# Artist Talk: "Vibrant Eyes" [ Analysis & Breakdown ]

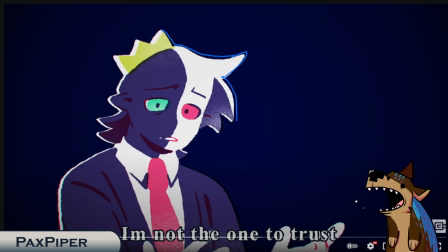8:05 They make a shape of the character or wherever they're going to draw in white first, and they make a silhouette out of white, and then they layer different shapes on top of it to make up the character.
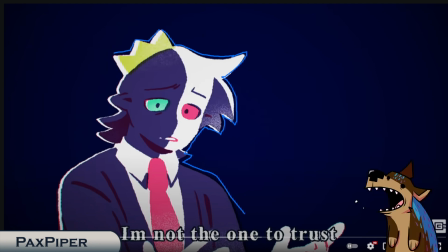8:20 So like this is Ranboo completely made out of white to give that nice white outline, and then they layer this blue shape on top of it to give this nice sort of idea that his face color. Again, this is all one shape right here.
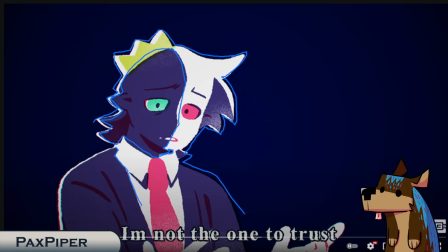8:38 Again, with this is all one shape overlaid with the white. So the white is the bottom color, and this is one shape. Here, they have one shape here, which makes up that side of the hair.
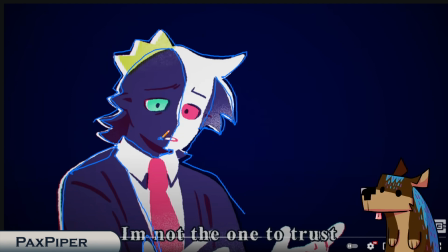8:54 All of this is shapes, and look, here's a shape to kind of indicate the mouth. All of this is shaped, layered on the white. So it's kind of like if you've ever seen a shadow box or a light box where you have the frame of the box,
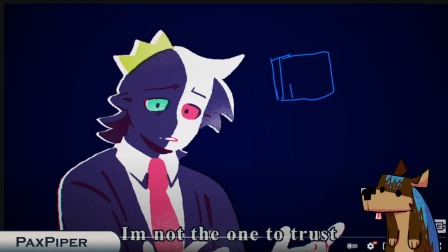9:13 right, that the light passes through, but then you have layers of cutouts that you put through that make up the image that you're trying to get to. So when you're looking straight on, you can see a whole image, but in reality, they're just different layers.
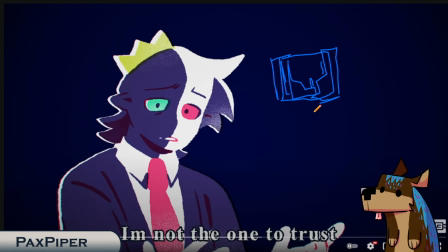9:34 And they shine it through, so it kind of looks like a whole image. This is what Sock is doing with Ranboo in most of the images in this piece. And even if they are doing this, they are having the other layers interact with other layers.
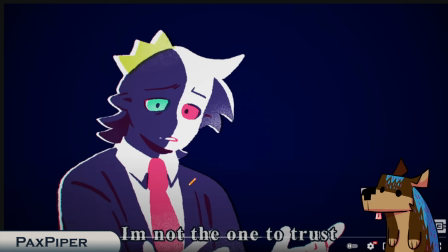9:53 So what's happening, like here, this this could be considered a line, but I think it's a shape that's overlapping. This darker color is overlapping the blue of the background. So you get this kind of darker line on this side and the white line on that side.
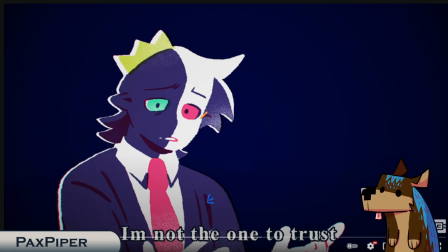10:12 Same with this color. This color is just the red, but it's being overlapped with the blue. And same with the crown up here. You can see the yellows being overlapped by the blue.
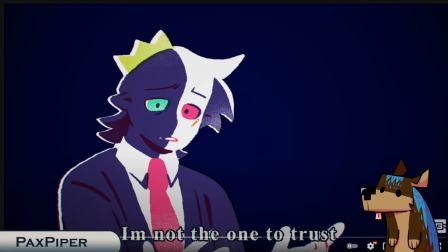10:24 It's almost like a stamp, like Sock had stamps and they just push them down on each side. Yeah, and it's very, very nice. You can also see this noise here.
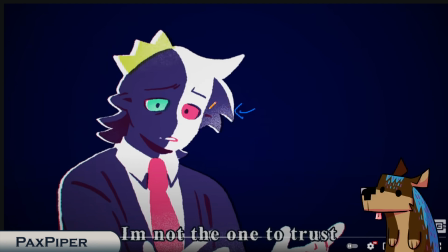10:38 So noise is this kind of grainy effect. And this will be what I'm referring to as noise in this piece. And you will see the kind of attention to it and the kind of meaning to it, which I've seen.
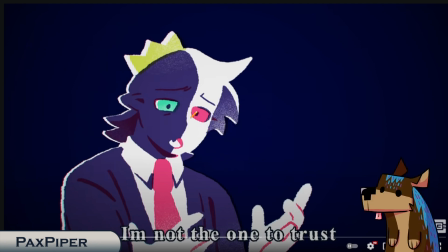10:50 Let's see if we can get it better. Okay, so we have Ranboo looking down at his hands. We're going to be focusing mainly here with the hands coming up. So we're going to be kind of focusing on this area in a minute. But what I really want to point out is this implied line. You might be asking yourself, what the heck is an implied line?
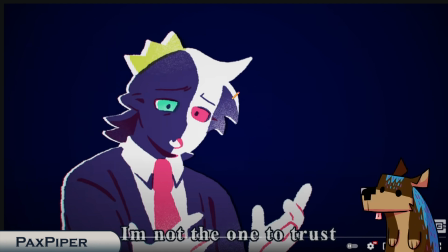11:09 Well, it's exactly what it sounds like. It's a line that's implied. One of the best examples is Ranboo's hair right here, or Ranboo's nose. There is no lines to give the idea that there is a nose. Like most artists would just be like, oh yeah, nose. We'll just draw a nose in here. But Sock doesn't do that.
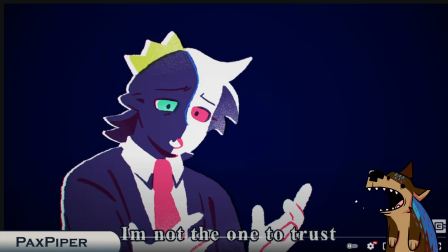11:28 They take this shape and they curve it slightly and then have it come down to imply that there is a nose here. And you see, your brain sees it as a nose because your brain's like, oh, this is a face, there needs to be a nose here. So they take that small indent as a nose.
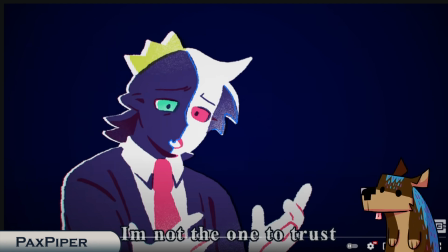11:43 Same here. They put just the blue shape here to indicate the side of the face, and then they stop it. But your brain understands that the hairline continues. And it doesn't see it as, because really what it should be is this should just be part of the head,
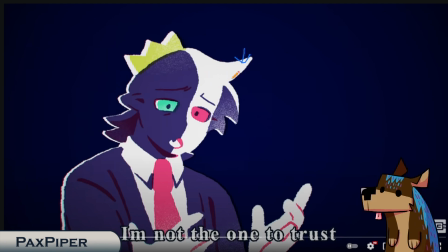12:02 but our brains are like, no, no, no, this is the hairline.